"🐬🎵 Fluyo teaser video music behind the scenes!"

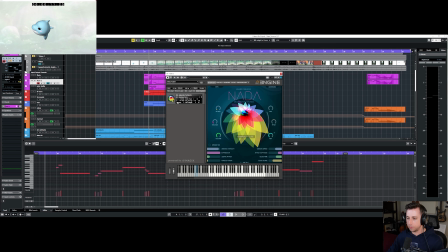I've also layered it with a kind of separate flute sound, this sort of, it's kind of like a synthetic flute sound.
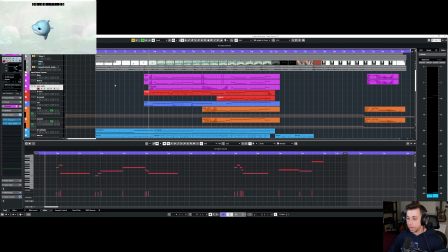And then layered on top of that, we have a solo violin sample library.
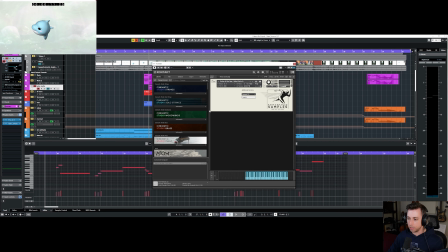And in this case, I'm using the performance samples, Solos of the Sea.
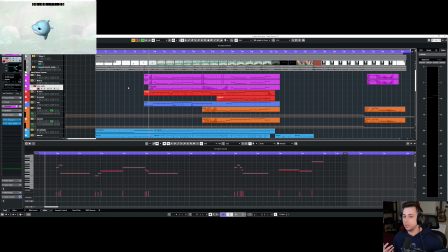I generally like to use live instruments whenever possible. So for the final Fluyo soundtrack, I'm definitely going to have a lot of layers of live instrumentation, because I just feel like it brings things to life.
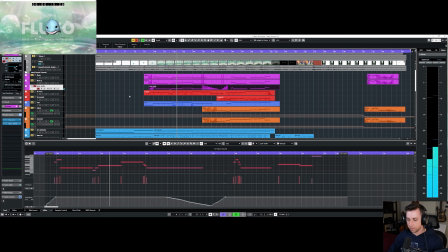And so when you combine it all together, I think it just really glues things together in a nice way. And you have, you know, the main flute and the violin are very, they cut through pretty well.
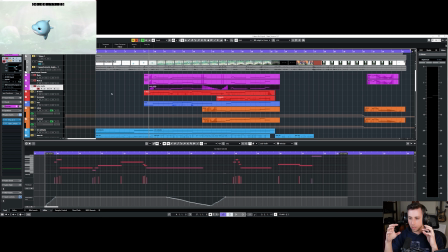And then you have this kind of secondary flute layer, that sort of synthetic sound in the middle. It kind of just like glues things together in this sort of kind of subtle way.
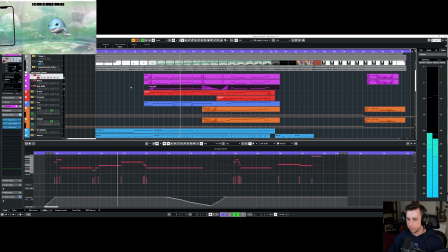And so this melody that I'm using here is actually a slight variation on kind of the main motif for Fluyo.
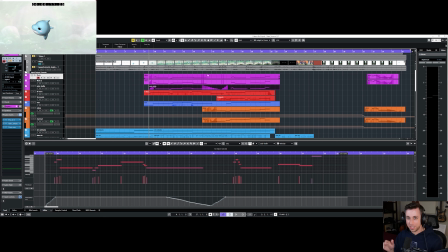So you'll hear some variation of this like kind of motif show up in a few different parts throughout the experience. But you can hear, you know, I have this kind of a simplified version, and then it kind of more fleshed out version here.
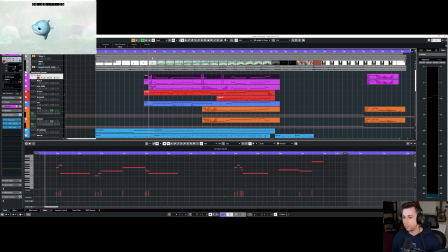Versus and this serves two purposes actually. So this first introduction of this melodic layer was actually a bit more complicated. I think it had more notes along these lines, but I got some feedback that it felt like it was cluttering the mix a little too much and kind of distracting from the voiceover.
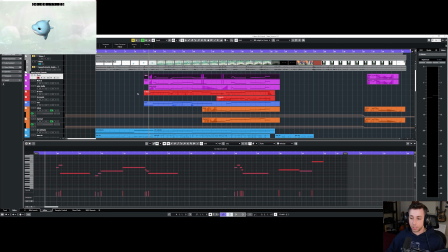So I ended up simplifying it a little bit here for this first introduction of it. But what it also serves kind of as a nice byproduct of changing things in this way is it sort of evolves the melody in a fun way.
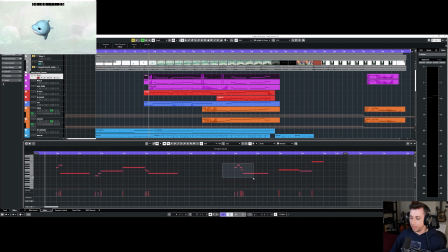I think that having it start a little bit simple and then add a few more notes later on, and then you hear kind of the same thing towards the end, kind of offers sort of a nice little
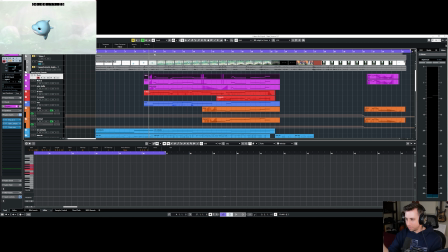narrative arc for this melody throughout, you know, the minute or so that we have in the trailer here.
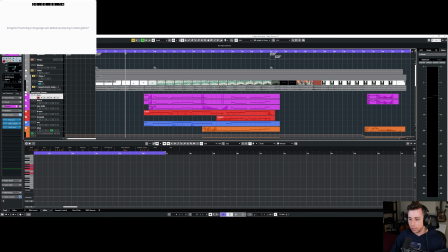Early on in these initial conversations I was having with Ikenna and the rest of the team, it was really important that we kind of figured out like what is the tone and what is the mood and the kind of the energy of any given section supposed to be. And so we decided that for this first section here, this sort of intro, you know, visually it's pretty sparse.
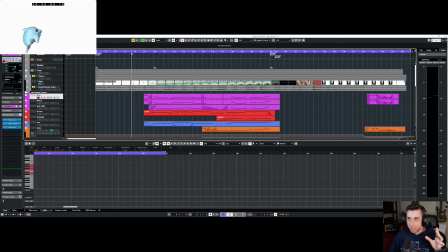You have, okay, there's dolphins coming on the screen, what's going on? So we figured like kind of emotionally, energy level wise, it should be pretty calm, but like curious. And then we have whoosh, this like awesome reveal, this beautiful art. We're revealing the title, Fluyo, it's here.
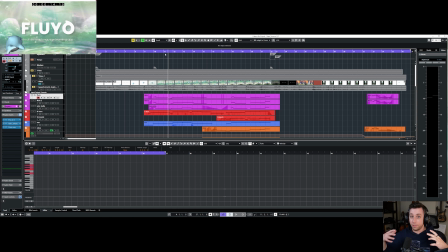And so I wanted this really lush kind of adventurous sound to kind of come through. Yeah, this whole middle section, we go through and it's like the main melody playing through.
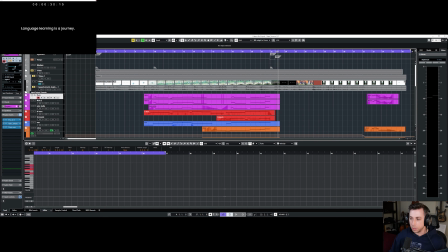And then we have a tonal shift here. And so we kind of fade to black and it's like, okay, language learning is a journey, but we fade to black, what's going on?
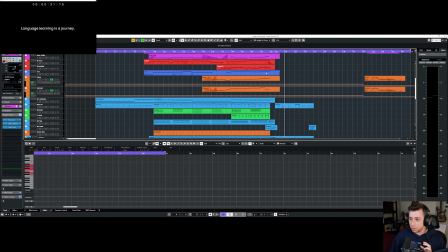And that's when a lot of these instruments kind of fade out and we keep it pretty sparse again.
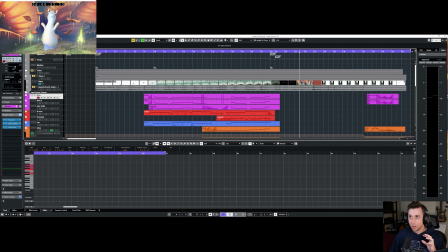And then things are like, it's kind of dark, kind of curious. Da, da, da, you know, what's this monster's, this creature's attacking us.
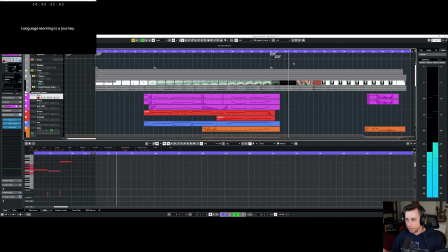And so we have this kind of darker, suspenseful
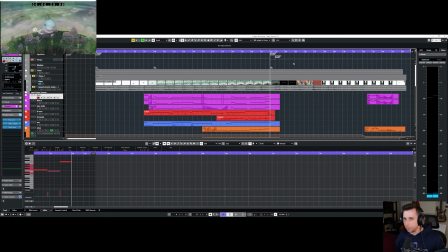mood for a second without being too heavy or too dark, because overall, like, Fluyo is supposed to be a very kind of fun, lighthearted experience. And so I didn't want the music to ever feel too dramatic, too serious.
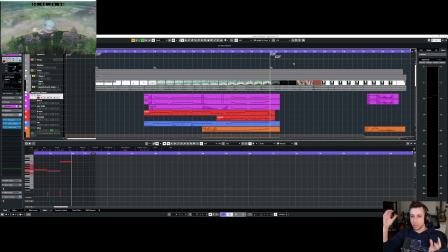So it's about kind of finding the balance of like, what is sort of the range of the highs and the lows kind of emotionally and dynamically.